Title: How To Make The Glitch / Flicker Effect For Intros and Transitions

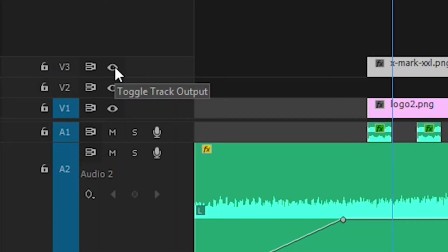499s
Let's start by resizing the logo. I'll hide the X for now so we can get a better look.
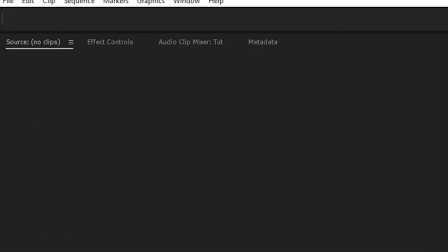506s
Select the track and in effects controls we'll change the scale to fit the screen.
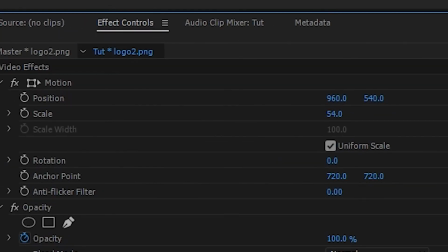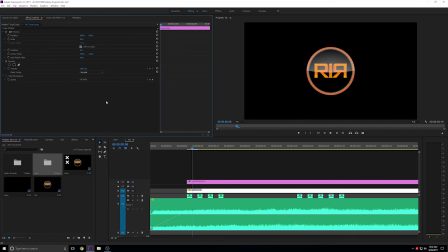519s
Once we do that we're going to chop the video tracks so that we can work on just the first frame. I'll select both tracks by clicking on track 1, holding CTRL, and then clicking on track 3. Split the tracks with CTRL-K.
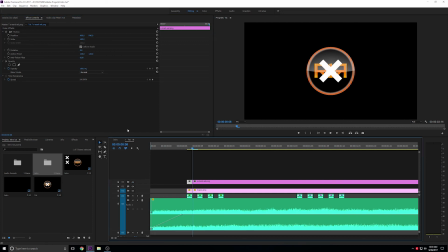539s
I want the logo to be the center point, and then have the X be in the corner of the eye for the first frame, immediately bringing attention to the viewer that something's not right. To move Move the X horizontally, select the track, and in FX Controls,
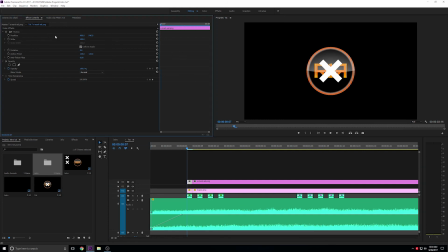556s
change the first number under Position by clicking and dragging either to the right or left to change the value, moving the X until it looks good. I want a bit more weight to the left side here, so I'm going to duplicate the X to track 2 by holding the Alt key,
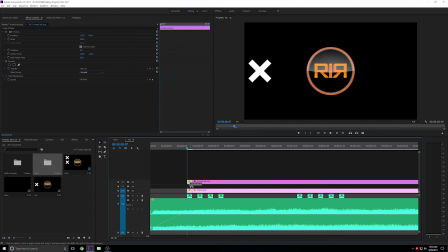576s
and then dragging and dropping the frame down. Now I'll edit Track 2's vertical position by editing the second value under Position, and dragging it to move the X.
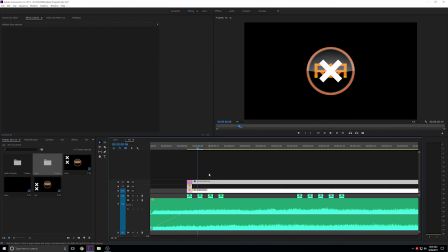591s
Repeat these steps for the rest of the video, changing the size and position of the graphics to the tune of the audio. In some places you may want to leave out graphics, or have no graphics at all, to transition to glitch.
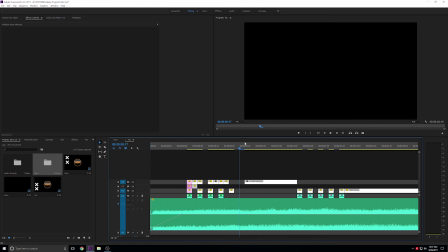605s
For example, here I left space for the transformation of the logo to an X, before changing it to the logo again.
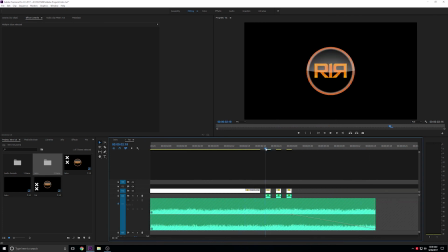613s
At the end, I made the last frame larger, so that the logo appeared to jump out at the viewer before the video ends. Don't be afraid to play around with this effect, where you can use some parts for flickering effects or even a transition in videos.
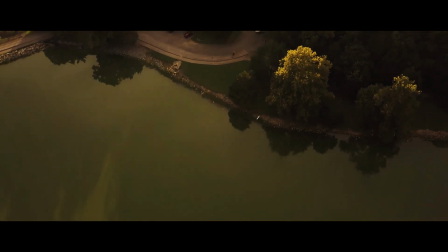629s
Thanks for your time watching the video, and let me know in the comments below how you used this effect.
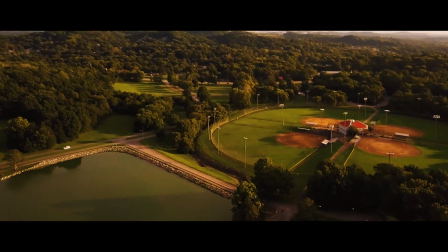635s
This is Shawn Michael Jordan with Route 1 Reels, and I'll see you next week.